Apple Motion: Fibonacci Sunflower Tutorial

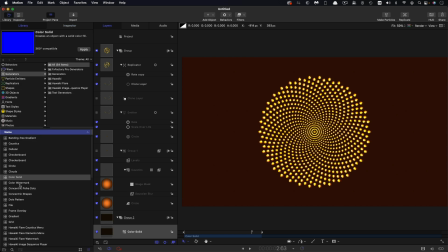488s
Then I'm going to come to library and I'm going to grab cellular,
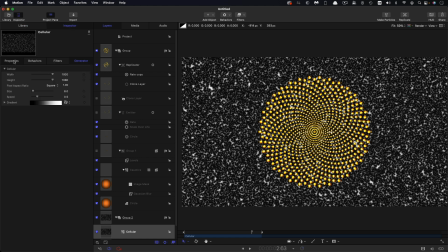493s
drop that in there, come to the inspector, and I'm going to set the blend mode of this to color dodge.
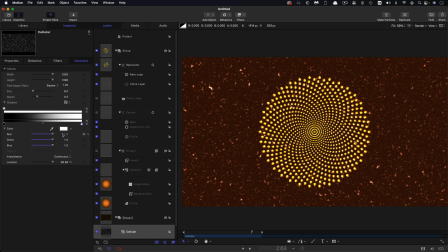500s
And I'm just going to open up this gradient and I'm going to make this color a little bit saturated as well, like that.
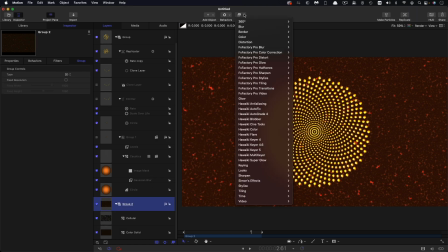506s
So then to this group, I'm going to add filters, blur and Gaussian blur. I've set the amount up to 64 and reduce that mix value down to say 30. Just gives us a little bit of a kind of glow on there.
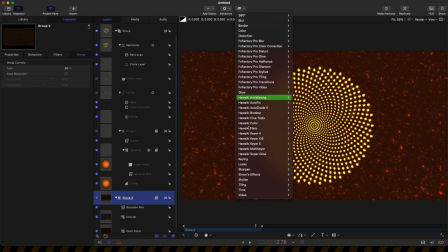521s
I'm also going to add to this group stylize and vignette right down there.
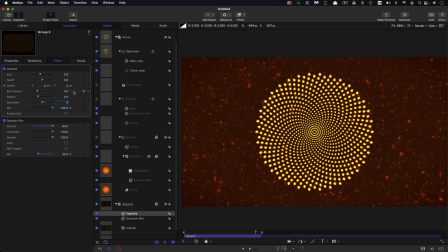529s
Let's have 0 for the saturation and for the blur amount. Let's do a bit more darkening. Let's increase the size, which rather bizarrely reduces the size down to somewhere like that, and increase the fall off just to soften that.
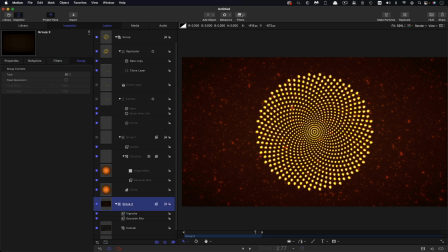544s
And I think probably what we also want to do here is add some noise.
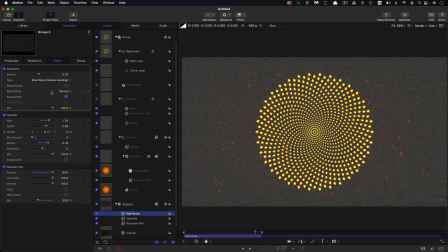549s
So stylize, add noise. Let's switch to blue noise. Let's just change that blend mode to overlay.
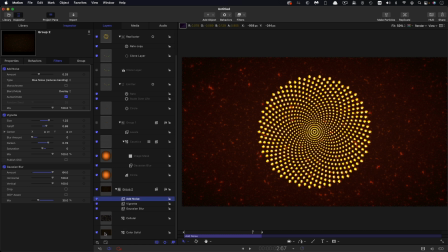558s
And then to this group here, let's put it above the cellular. I'm going to come to library and I'm going to look for generators and lens flare.
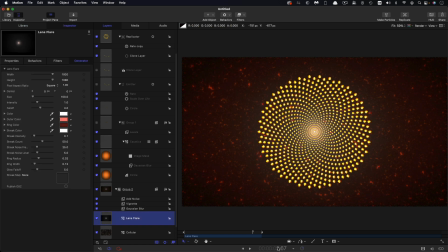570s
Bring that in here. So let's just animate this. Let's come to 3 seconds on the timeline. Let's set a keyframe for the intensity and the size. Size is going to be 250. Intensity is going to be 4. Let's come back to the start and set both of those down to zero, just so we get this sort of brightening up effect.
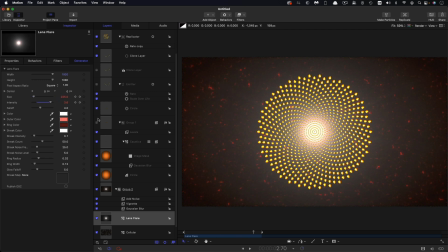592s
What's particularly nasty is this colour,
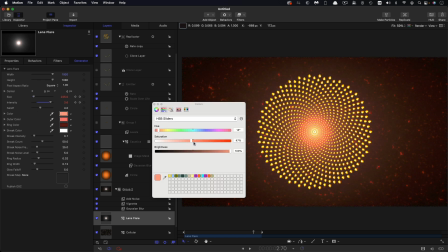595s
so we want to select the main colour here and just add enough saturation till it all sort of starts to blend in a bit better like that.
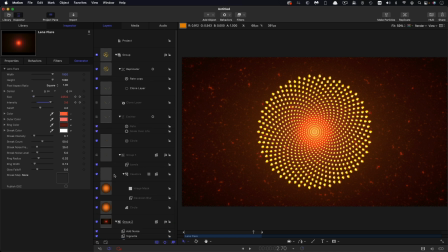604s
And I'm also going to copy that lens flare, Command C. I'm going to come up to this top group here,
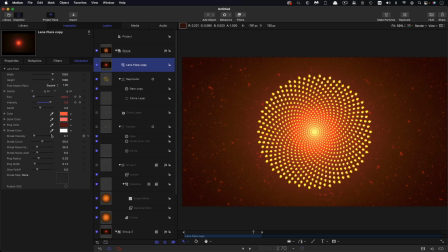610s
paste it in there, make sure it's at the top, and I'll set this blend mode to colour dodge. And maybe even just brighten it up, brighten up this colour so it's a little bit less saturated.
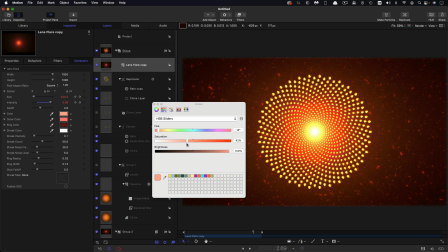620s
We've got more of a kind of bright hotspot in the middle like that. So that's pretty much it, I think.
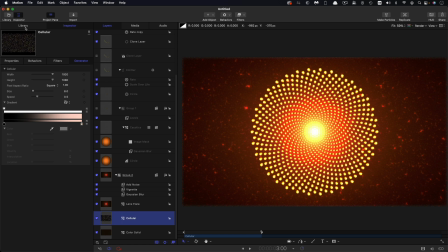627s
Oh, I know what the other thing I want to do is. I want to come down here, back into this group here, and I want to add generators and caustics.
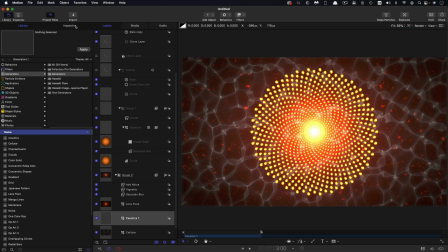635s
Bring that in. Doesn't really matter too much what the order is. I'm going to set that blend mode to colour dodge.
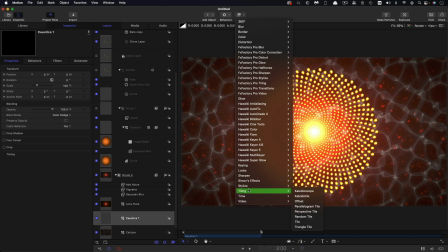642s
And I'm also going to add filters and tiling and, and random tile.
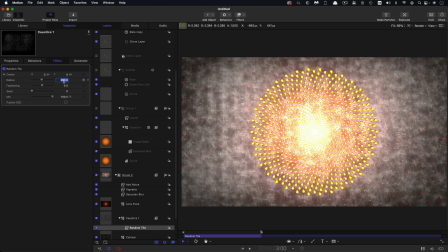648s
Going to set that value up to something like 350.
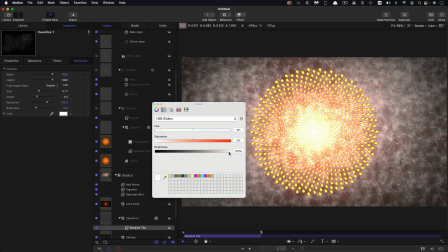651s
I'm also going to come into the colour for the caustics and just bring down the brightness down to around sort of 70, 75%.
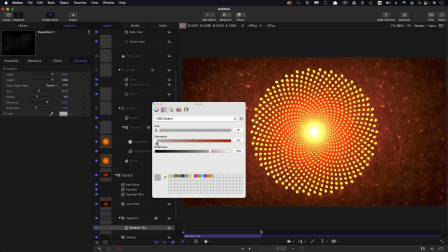659s
Again, let's add in a little bit of sort of colour to it like this.
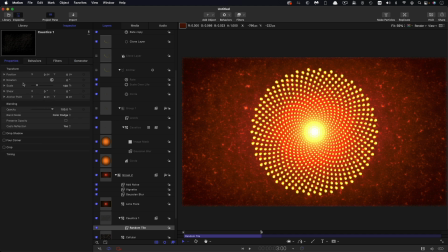663s
And then let's come to properties at 3 seconds where we're currently parked. Let's hit a keyframe.
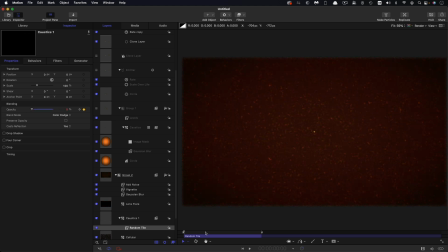670s
Let's come to the beginning and set that down to zero, just so we get this extra sort of brightening up as the whole thing grows.
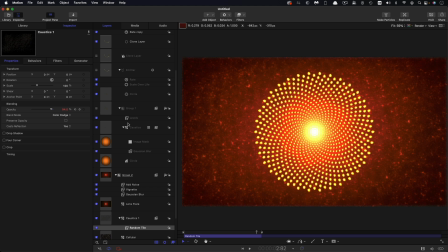678s
The only thing I might do is also just revisit that levels control on the particle cell and maybe just brighten it up even more, maybe a bit less of that sort of black crunch so we get a kind of brighter effect like that.
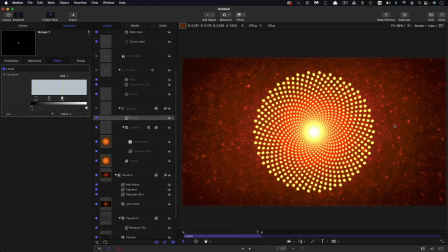694s
Anyway, so what you might want to do is render it out, bring it into a new project, and it maybe even just kind of reduce the frame rate, because obviously you've got 60 frames to play with. You could actually halve that and still have a nice smooth playback and, add a hold or whatever at the end.
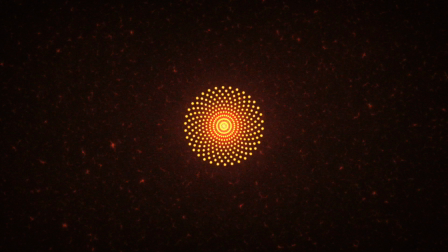713s
But anyway, that's your Fibonacci sunflower. I hope you've enjoyed this tutorial.
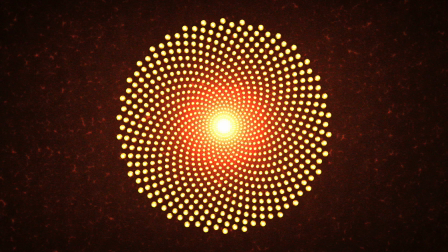717s
Thanks very much indeed for watching, and I hope to see you again on the next one.